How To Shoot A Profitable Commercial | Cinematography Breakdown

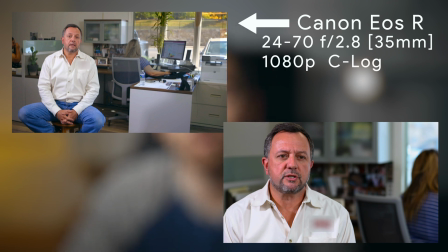987s
Resolution of 1080p, filming in C-Log, a shutter speed of 1 50th of a second, since we want to double the frame rate, which was 24 frames per second, aperture of 2.8 to allow the most light in and get a shallow depth of field and an ISO of 500.
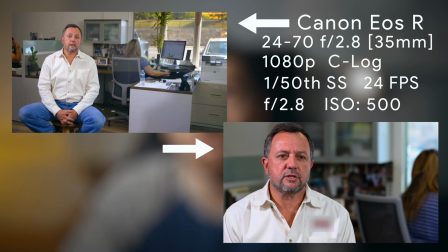1003s
The second camera slightly off to the left of the EOS R is a Canon 1DX Mark II with a 70 to 200 millimeter f 2.8 lens filming with the following settings. 70 millimeter focal length in 4k and remember the 1DX Mark II has a 1.3 crop
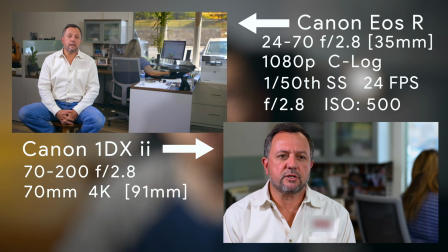1020s
in 4k so this is really a 91 millimeter focal length. shutter speed of 1 50th of a second, frame rate of 24 frames per second, and an ISO of 200. As far as the settings go, those are pretty standard for commercial scenarios.
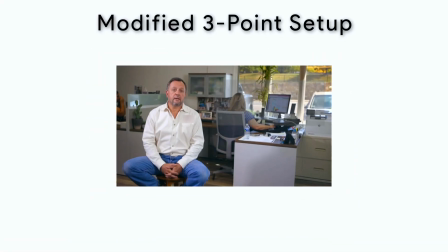1035s
Now, as far as the lighting goes, I used a slightly modified three-point setup due to the space limitations we were faced with in the small office.
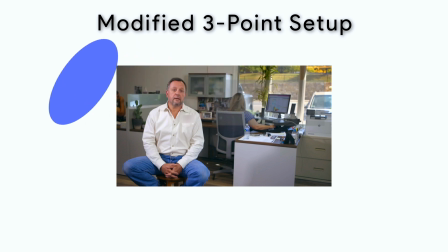1044s
Our main key light was in front, above, and to the left of the subject. This light was slightly harder than what I would have liked. Another diffusion panel would have been nice to soften it up a bit. Then I had another light working as the fill light in front, above, and to the right of the subject.
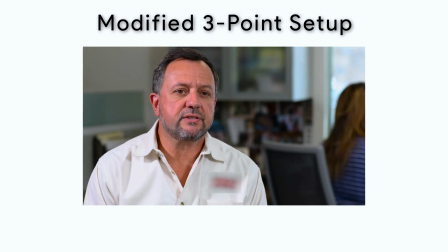1061s
Despite there still being a darker and a lighter side of the face, I would consider this setup to be broad lighting since for the most part the entire subject is fully lit up. Then finally the open window in the back of the scene acted as a modified backlight which
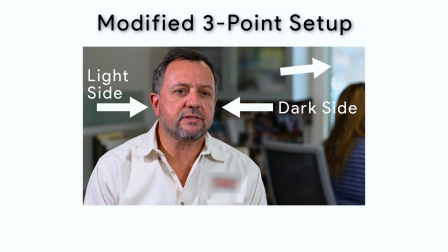1077s
also helps to light up the background just enough where it's easy to see the office workers in the back. Now image composition is a fun one here. So going into the commercial I knew I was going to use a lot of graphics like the reviews and other text pop-ups.
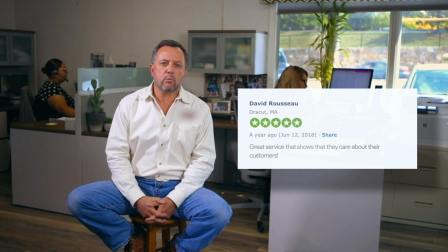1091s
So for the main angle I had the subject off to the left giving plenty of space to add large graphics and pop-up text on the right. I also placed the subject in between the two office workers in the back so that no one was overlapping which would have cluttered the scene a lot and made it look more confusing. I tried to separate the subject from the background as much as possible given the space we had.
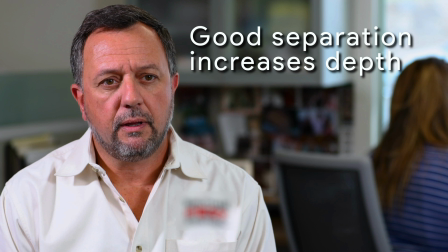1114s
This helps to draw our focus to the subject as much as possible as he's fully lit with the broad lighting and the background is slightly darker. The more we separate our subject from the background, the more we increase the depth of our scene which almost always looks better as we have that nice blurred out background. We also spent some time trying to clean up the background as much as possible so there was no unnecessary clutter.
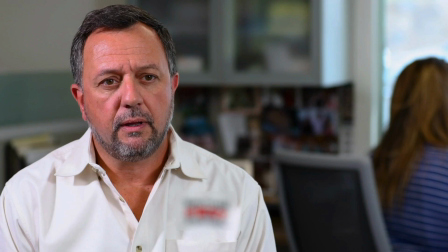1138s
Then for the tighter 1DX angle, we kept it simple and stuck to the rule of thirds, keeping him in the top left corner. I made sure he had looking space in front of him and a little head space above him. One thing I would change though going back is swapping the key light and the fill light so that the broad side of his face,
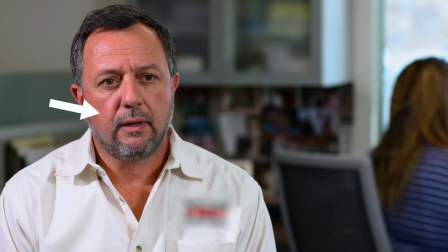1158s
which is the side the camera is pointing at, was the shadow side and not the fully lit side. This is how I typically film, with the shadow side being the broad side just because I like that look. But for some reason here I opted to have the broad side be the bright side of his face. I don't know what I was thinking to be honest but I'm not really heartbroken.
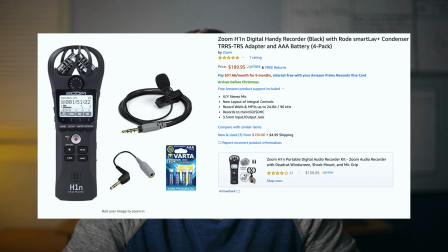1177s
It really doesn't make that huge of a difference. Then for audio I used two Zoom H1Ns paired with Rode Smart Labs. This is a super inexpensive and versatile setup that still records great audio. I had one under his shirt like I'm doing right now to record this audio and then I had another one screwed onto a tripod just outside of frame. I ended up using the audio from the lav mic under his shirt as I liked the way it sounded, but I always make sure to have two audio sources just in case that nightmare situation happens where one of your recording devices fails.
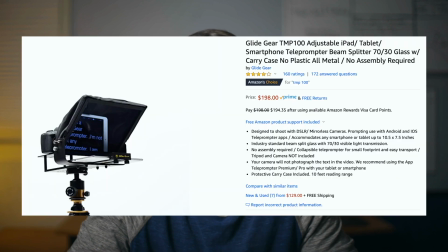1209s
Then finally, I had the EOS R mounted on a portable teleprompter, which I had loaded the script on so the subject didn't need to memorize any lines. Now, with that being said, I had emailed the business owner the script several days before filming And I also called him and ran through it with him multiple times on the phone prior to filming. The whole goal here is to have him not sound like a robot. And personally, I think he did a pretty good job.